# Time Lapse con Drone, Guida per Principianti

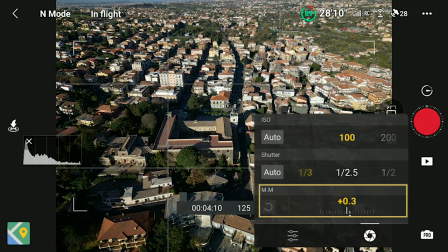458s
Controllo anche il valore mm in basso Preferisco che sia leggermente al di sotto di zero
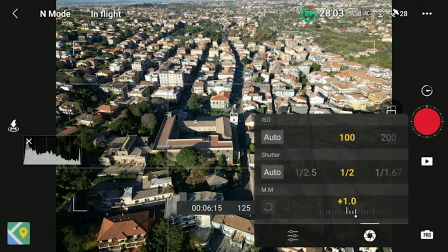465s
In questo caso non riesco a impostare la velocità dell'otturatore ad un secondo Ma devo accontentarmi di un valore più rapido di un
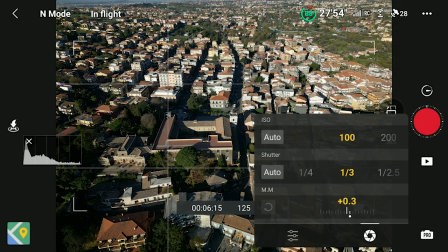472s
quarto di secondo La scena sarà leggermente sorresposta E perderò un po' di sfocatura Ma
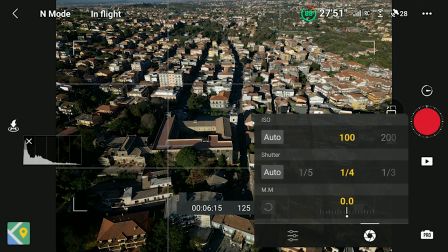479s
è il miglior compromesso in queste condizioni Sarebbe stato preferibile utilizzare un filtro ND più forte Un ND2000 ma non ne ho uno disponibile. Ancora meglio sarebbe iniziare un'ora prima, subito dopo l'alba, per una luce molto più morbide.
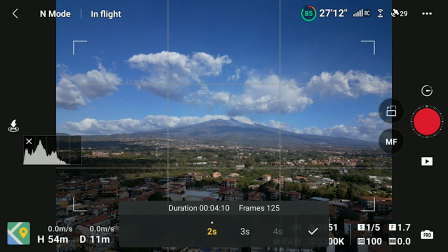495s
Imposto quindi gli altri parametri. Per questa scena in cui il movimento principale verrà dalle auto, selezioniamo un intervallo di 3 secondi. A questo intervallo un time lapse di 13 secondi impiegherà circa 16 minuti.
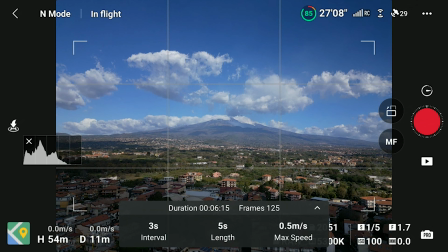509s
Abbiamo quindi un buon margine per quanto riguarda durata della batteria. Quindi imposto la durata al valore desiderato di 13 secondi.
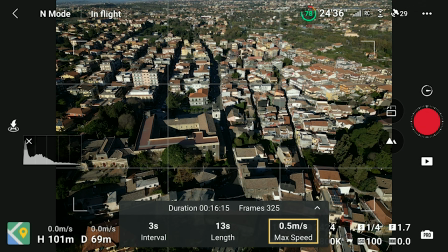518s
L'ultimo valore è la velocità massima, ma poiché il drone rimarrà in posizione statica non è necessario impostare questo valore.
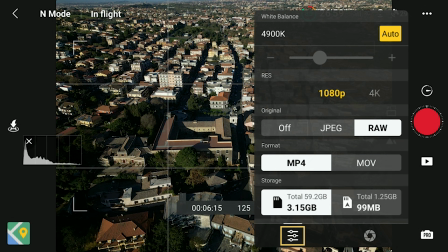528s
Toccando la piccola icona in basso a sinistra nella finestra di esposizione inserisco altri valori. In genere imposto il bilanciamento del bianco a circa 5500 Kelvin, ma il Mini 3 tende ad una tonalità più calda, quindi con questo drone preferisco un valore inferiore, attorno a 5000.
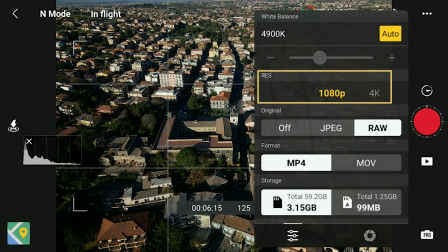546s
Poi scelgo la risoluzione del timelapse generato automaticamente, tra 1080 e 4K. Utilizzo sempre 4K e suggerisco di farlo, ma in questo primo esempio provo 1080, tanto per vedere il risultato.
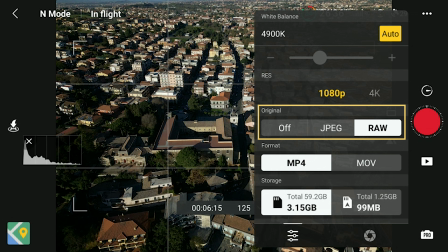561s
La selezione successiva consente di salvare ogni singola foto in formato JPEG o RAW. Personalmente salvo sempre ogni immagine in RAW che poi elaboro utilizzando l'ottimo Luminar Neo e infine importo tutte le immagini come JPEG nel mio editore video.
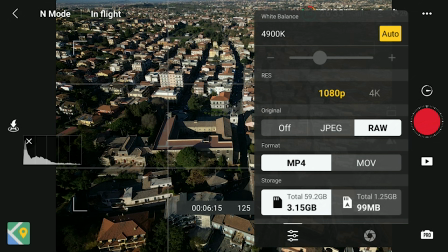579s
Questo processo produce risultati di gran lunga migliori ma analizzerò la post produzione per un timelapse in un prossimo video. Ma questo è normale nei timelapse dopo aver scelto la scena la prima ripresa è utile soprattutto per esplorazione aiuta a scegliere le condizioni ideali per i migliori risultati sono sicuro che un'ora prima o appena dopo il tramonto i risultati sarebbero nettamente
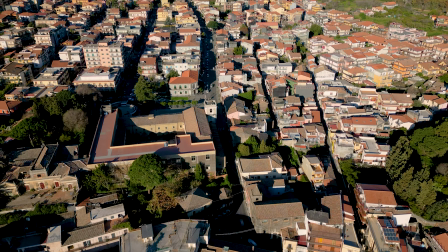603s
migliori questo è il risultato del cortometraggio generato automaticamente la stabilizzazione
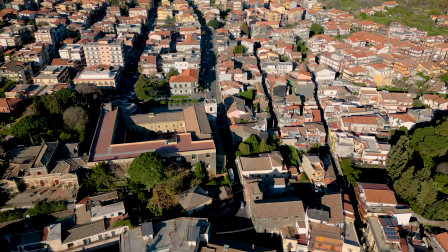609s
è già applicata ma c'è ancora un po' di oscillazione. Le cose migliorano dopo la stabilizzazione su Premiere Pro.
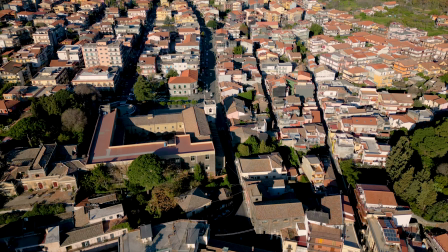616s
Non sono particolarmente contento del risultato. Le ombre sono troppo dure a causa della luce forte.
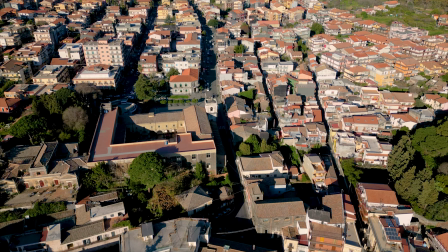623s
Il motion blur non è dei migliori in quanto non ho potuto utilizzare la velocità dell'otturatore ideale.
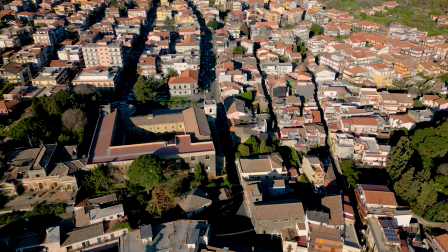629s
Inoltre speravo in un po' più di movimento di auto e persone. I filmati autogenerati sono migliorati molto nei recenti modelli dji e possono essere utilizzati dai principianti per postare rapidamente i propri capolavori sui social.
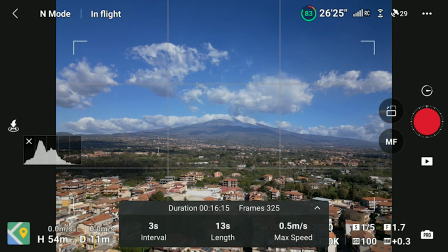645s
Dato che ci sono decido di puntare la macchina fotografica verso l'Etna per una nuova scena. Questa volta il movimento verrà principalmente dalle nuvole. Non c'è quasi vento e le nuvole sembrano perfettamente immobili quindi porto l'intervallo tra le foto a 4 secondi per accelerare il movimento.
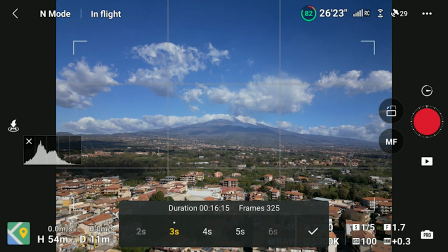663s
Lo svantaggio è che il timelapse sarà leggermente più breve.
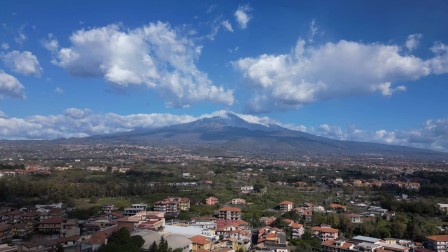667s
Con l'intervallo più lungo tra gli scatti il movimento delle nuvole è piuttosto interessante.
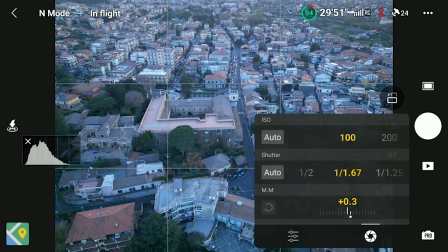675s
Al tramonto torno sulla scena precedente, metto un filtro ND16 e questa volta riesco a selezionare una velocità di otturatore molto vicina a un secondo.
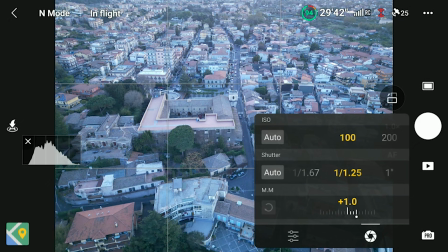685s
Il resto delle impostazioni sono le stesse del primo timelapse.
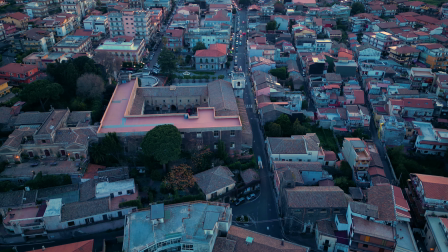690s
Il flusso delle auto è adesso molto più fluido con una corretta quantità di sfocatura di movimento.
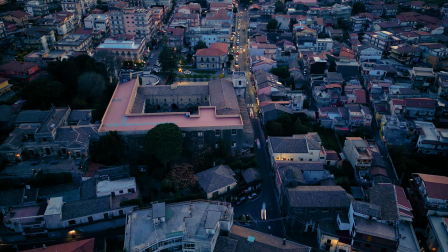696s
Anche le ombre sono più morbide.